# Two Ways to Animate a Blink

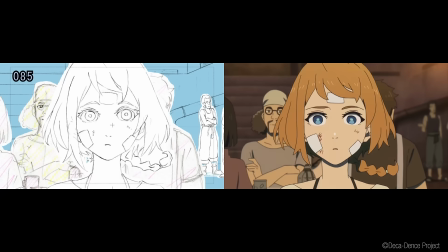Hi, my name is Dong. I'm an animator, and today I'll show you two ways we commonly animate blinks in the industry.
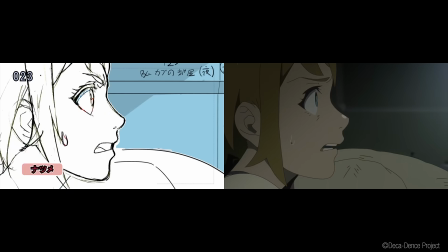One that we often use in anime, and another one that is often used in the Western animation industry.
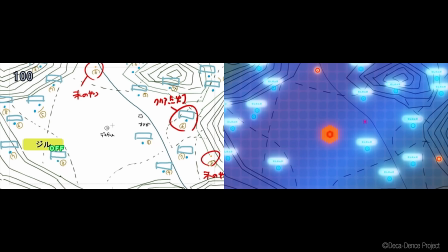Characters blinking help bring realism to your scene. We all blink, on average once every 3 to 4 seconds.
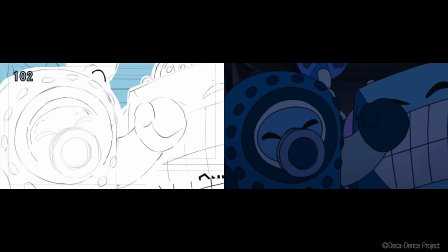More when our eyes are irritated, and less when we are in a state of focus.
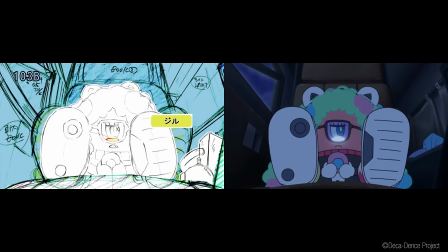In a lot of scenes, we may have one or more characters just there, holding still.
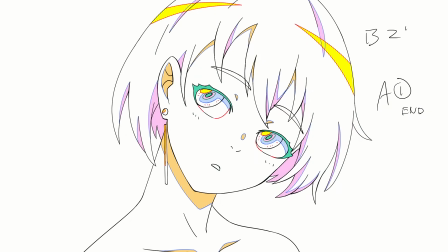A held cell, if you will. And one of the easiest ways to give the character more life is to add a blink every once in a while. And that's what we're going to do today to our character. I'll be drawing in Clip Studio Paint, and if you have any questions about the software, please check out the video I did on that. But otherwise, feel free to use whatever software you want, or draw on paper for that matter.
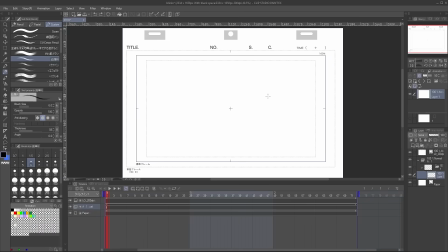I will provide a link to the layout template I use in the description below, as well as a timesheet template later on.
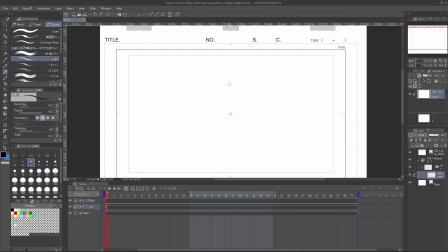Here, I have an empty scene that is 3 seconds long. We'll have our character blink once every 3 seconds. The first thing we need to do is to just draw our character. This is going to be our rough keys, so keep it loose and quick. Here's a little shorthand I used to help me with drawing a face.
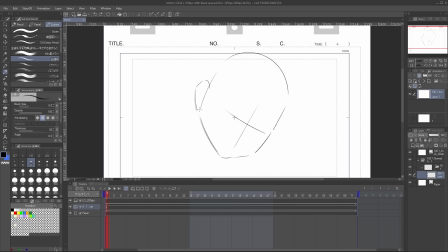I tried to sculpt the rough contour of the head and use construction lines to figure out where the eyes should sit and where the middle of the face should be. And get that ear in there. Let's draw the rest of the body. Get those neck and back muscles in there, as well as the clavicles connecting to the shoulders.
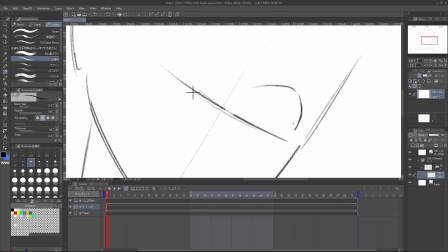And now for the eyes. Eye designs can vary greatly production to production, and check out my video on various eye designs we use in the industry for inspirations for your own drawings.
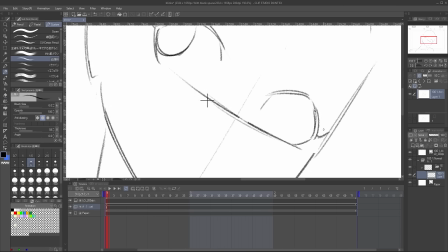For this drawing, I'll keep the designs of the eyes pretty simple, with a relatively standard shape and without too many detailed lashes or other design elements. The eyelids here are just a simple line.
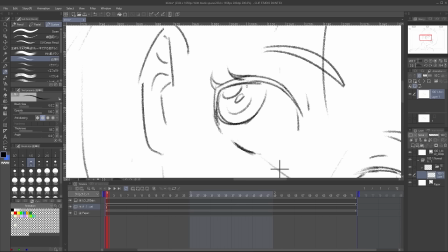I still put some extra touches in the iris, as the eyes are often the most important part of a character and is often the first thing a viewer will see.
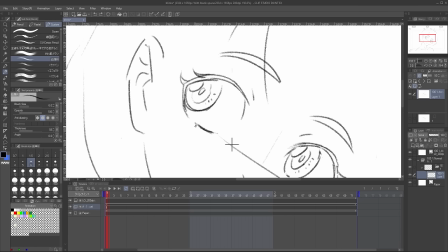Spend the time to make sure that the height of both eyes and brows are about the same. And now for the hair. I think a short bob would look really cute.
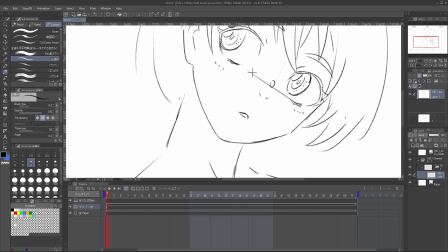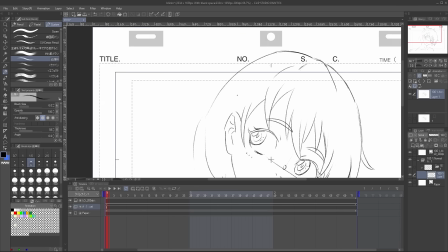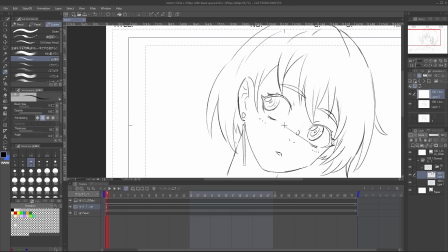Now let's draw some color separation lines for our shading on a new layer. Same thing as always, blue for shadows and red mainly for highlights.
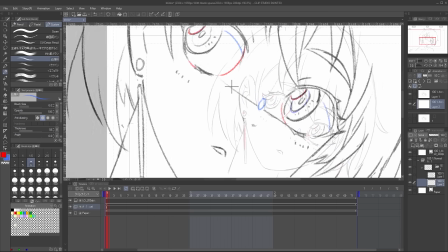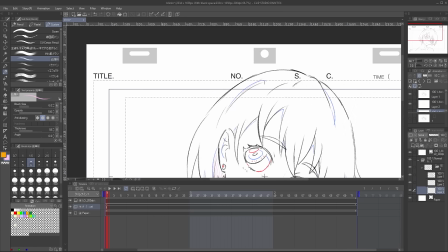And get those lines shaded in on a new layer to make it easier to read.
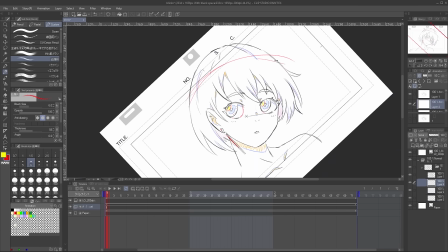Here's a quick way to get an anime style highlight on your hair.
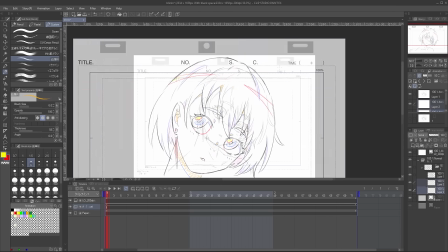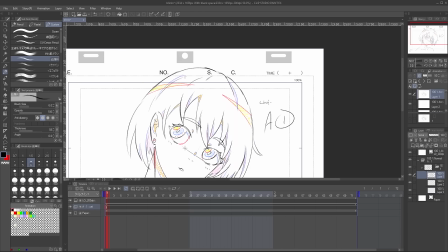Okay, with our drawing done, let's label it. How I'm going to plan this scene out is to have the character herself be a held cell as a 1.
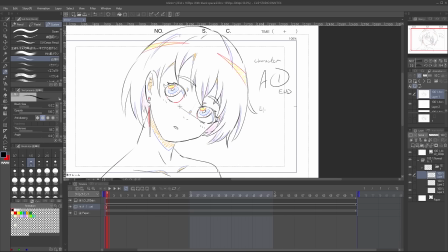The eyes will be separated in cleanup and will be on its own cell, the B cell in this case.
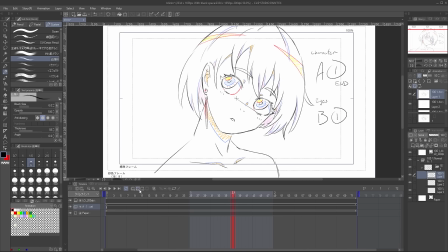And now let's create the closed eye drawing. I'll create a new drawing at the halfway point of our scene, frame 37 in this case.
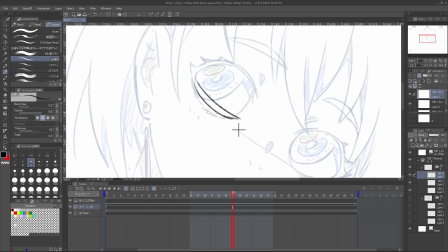When we close our eyes, the upper eyelids stretch fully down, while the lower eyelid will move just slightly upward. The closed eye shape will end up near the bottom of the open eye shape relatively. If the closed eye shape is too high, it will look strange, and too low, the animation will look rigid.
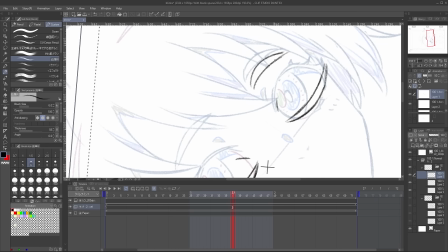The line of the eyelid should move down slightly as well. I might have made it too low in my drawing in terms of realism, but I think it looks good.